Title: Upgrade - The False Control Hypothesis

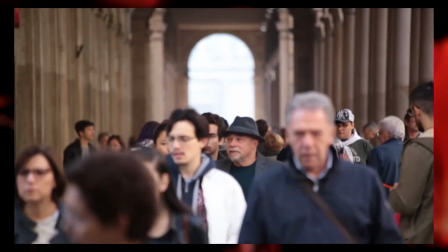(0:00)
Control. We all want it, and seek it in some manner. We humans are known for our independent thinking and we strive to be different from one another,
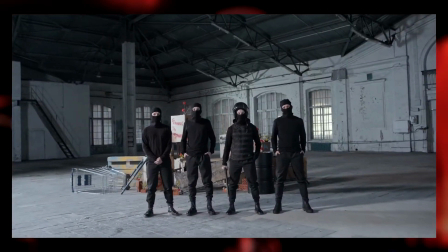(0:08)
and especially among the billions of humans, the most important thing we need in determining our independence is control.
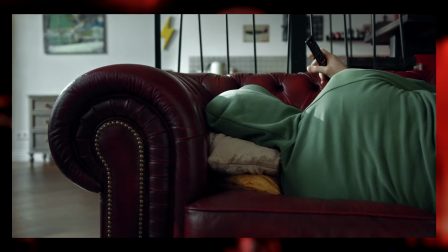(0:15)
For without it, we'd be unable to self-determinate what makes us unique, and 2018's upgrade defines our need for control perfectly,
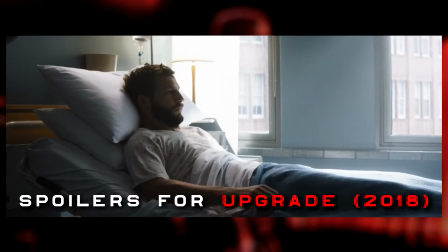(0:23)
as it stars characters that constantly strive to achieve an outcome that benefits them,
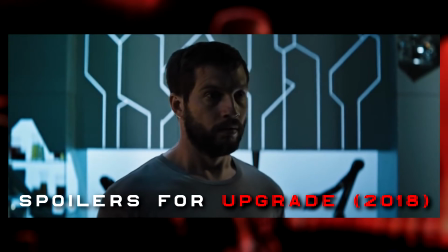(0:30)
yet can oftentimes merely lead to only the illusion of control. But before I talk about that, I need to speak on the incredible feats that were accomplished in this film with a budget of just $3 million.
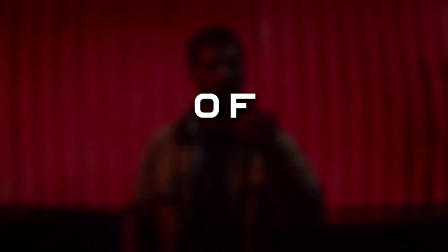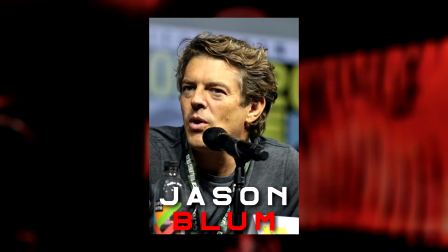(0:47)
Made in 2018 and directed by Leigh Whannell and produced by Jason Blum and his production company Blumhouse Productions,
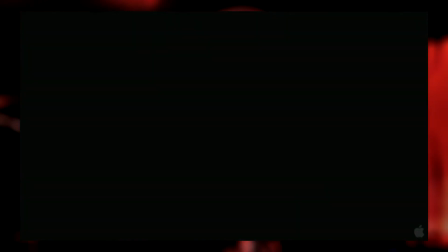(0:55)
Blumhouse is mainly known for producing horror films such as the paranormal activity and insidious
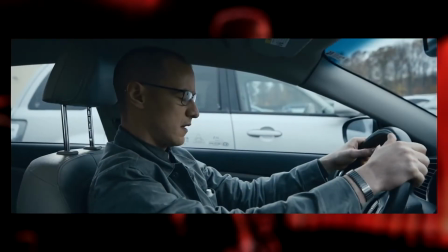(1:00)
franchises as well as works such as get out and split thus the studio's hand in the film is seen through
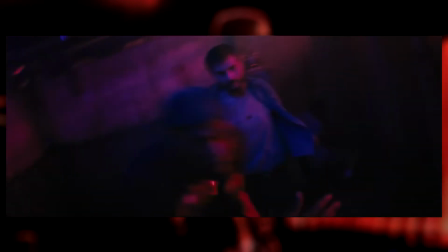(1:06)
the use of unique camera angles during intense fight scenes its symbolic and atmospheric
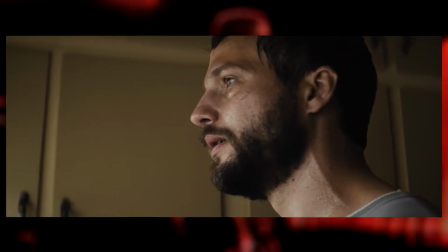(1:10)
dark lighting extremely up close and uncomfortable audio and unique character
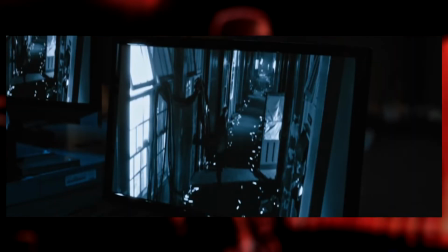(1:15)
acting all of these are a necessity in creating an otter type of film within
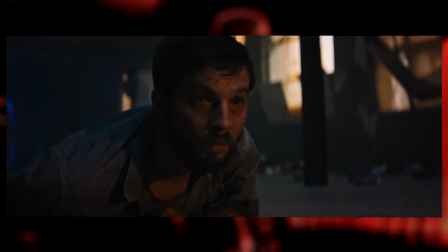(1:20)
the cyberpunk genre as all of these things support the argument of control perfectly.
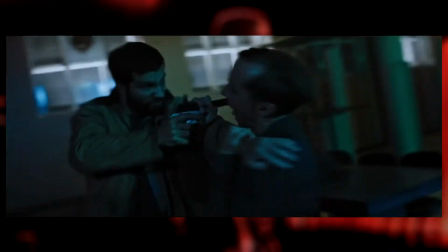(1:24)
The fight sequences along with the unique use of tilting the camera following Grey Trace's stem
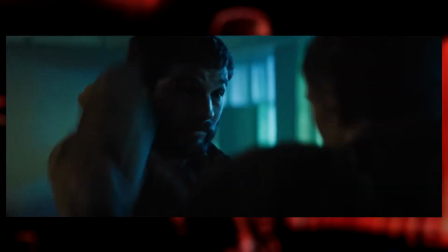(1:29)
controlled body make the movements feel unnatural and honestly make the user feel nauseous.
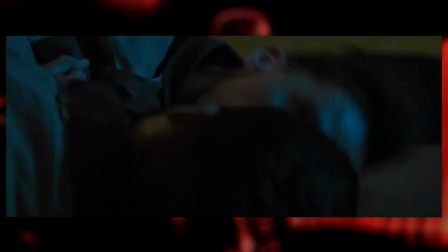(1:34)
Obviously done on purpose of course as the actions reflect the superhuman and unnatural movements the main character Grey commits and the
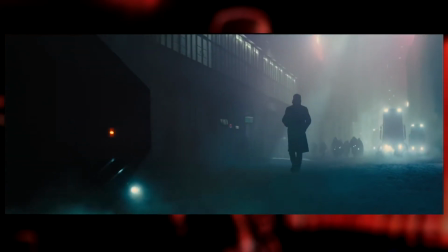(1:41)
use of the film's lighting allows the film to look like it's something out of Blade Runner 2049 and that movie's got a way bigger budget than Upgrade.
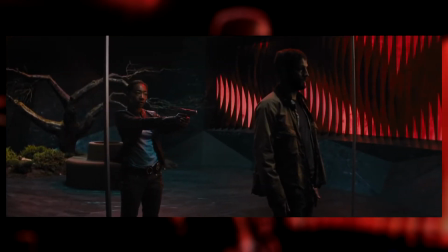(1:49)
But the lighting is also not just there to make it look higher quality.
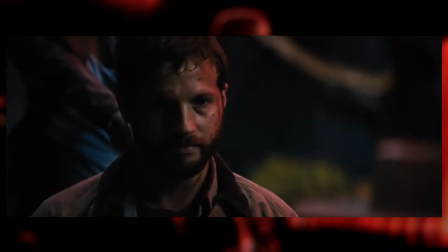(1:53)
Oftentimes the lighting is used to signify malicious intent with shapes to further accompany this malevolence or it can even add to the overall atmosphere of the scene
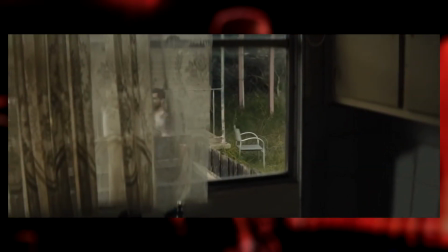(2:01)
which is taking place such as allowing more misty and beige use of colors and lighting to signify a more run-down lower class neighborhood and had
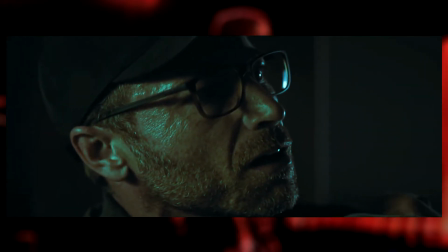(2:09)
it been blue instead of the colors they did use then the film would look much more cheaper and dull but instead they
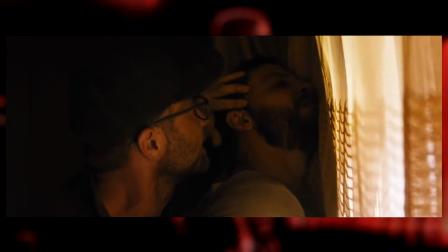(2:16)
opted for the best experience and put effort into every scene's lighting for maximum atmospherical and symbolic effect.
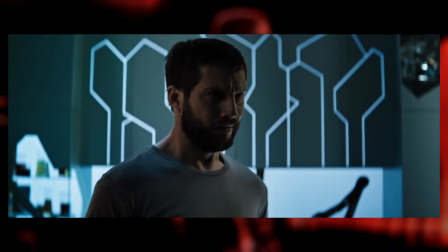(2:22)
Furthermore, the use of the artificial intelligence named STEM, constantly be this immense overpowering voice in Grey's head, makes you feel not only uncomfortable,
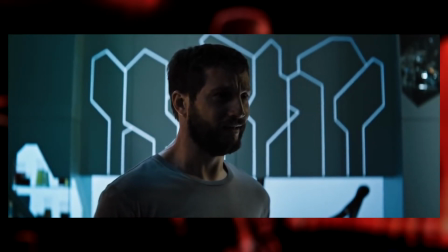(2:31)
but not in full control and unsure of its motives with Grey's body.
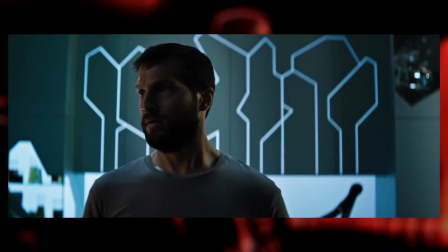(2:35)
And the acting, especially Tom Hardy lookalike Logan Marshall Green, pulls off the confused,
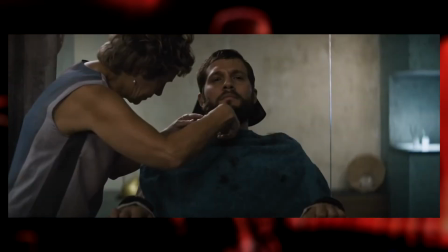(2:42)
lost, and unsure character of Grey Trace, constantly managing to pull off a moment of self-realization with a lip quiver and confused puppy dog-like eyes,
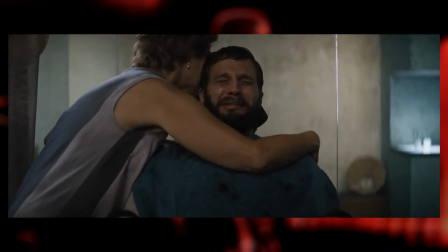(2:51)
making him appear like a child who did something wrong but doesn't know what else to do other than quiver in fear and confusion.
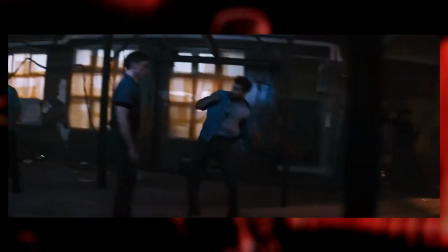(2:57)
All of this is made for a mere $3 million and helps complement the film's most important aspect.
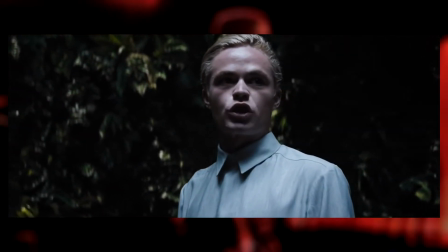(3:04)
Upgrade's main thematic message is brilliant, as it's done through an overarching red herring,
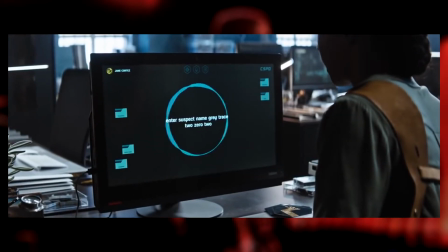(3:09)
which turns the film from a thriller-action mystery into a psychological horror,
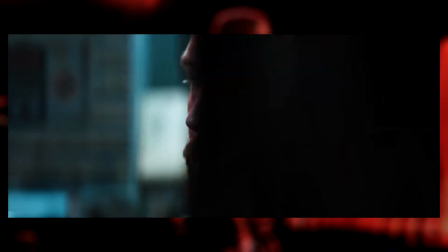(3:13)
likely due to Blumhouse's participation in the project and the overarching red herring revenge plot makes the subject of control feel like it was never there to be
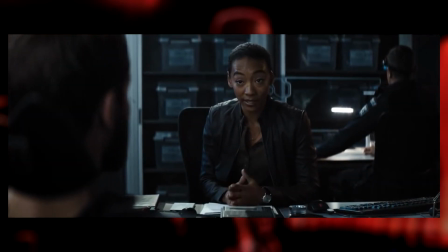(3:22)
had for the main character to begin with and yes control is the most prevalent theme throughout this film as every supporting character and even an animate
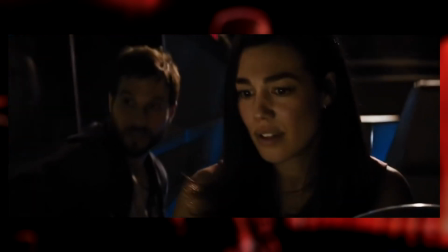(3:29)
object is haunted by control take the self-driving car we see at the beginning of the film and never see again it's just a car yes but
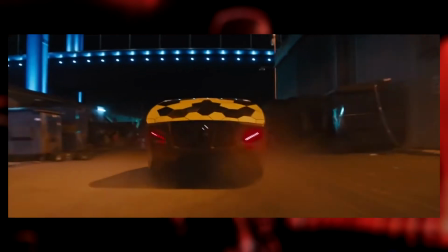(3:37)
it's use in the overall story is that it lost control thus leading to the events that happened later on in the
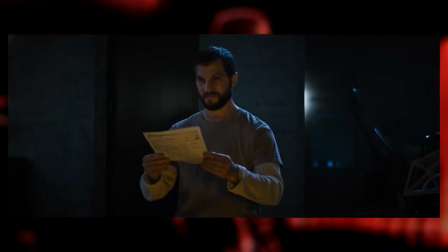(3:43)
film because obviously one of the film's other messages is that you can't depend on self-determining technology.
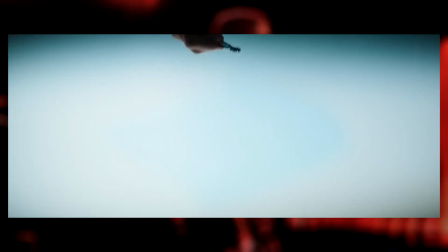(3:49)
Speaking of technology, Stem is the definition and embodiment of control.
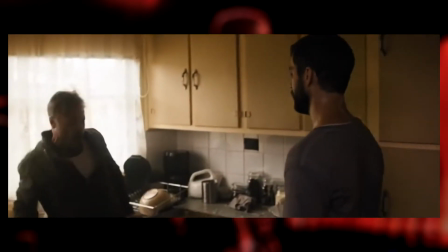(3:55)
He, or more like it, is everything Great Trace wants to be and do but just can't get himself to do it.
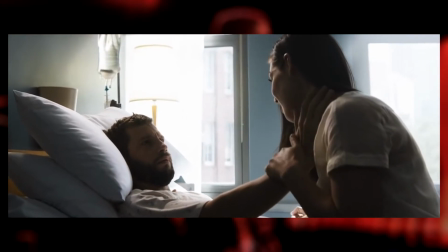(4:02)
Thus his inability to do immoral acts makes him the film's heart and soul and is where everything originates from.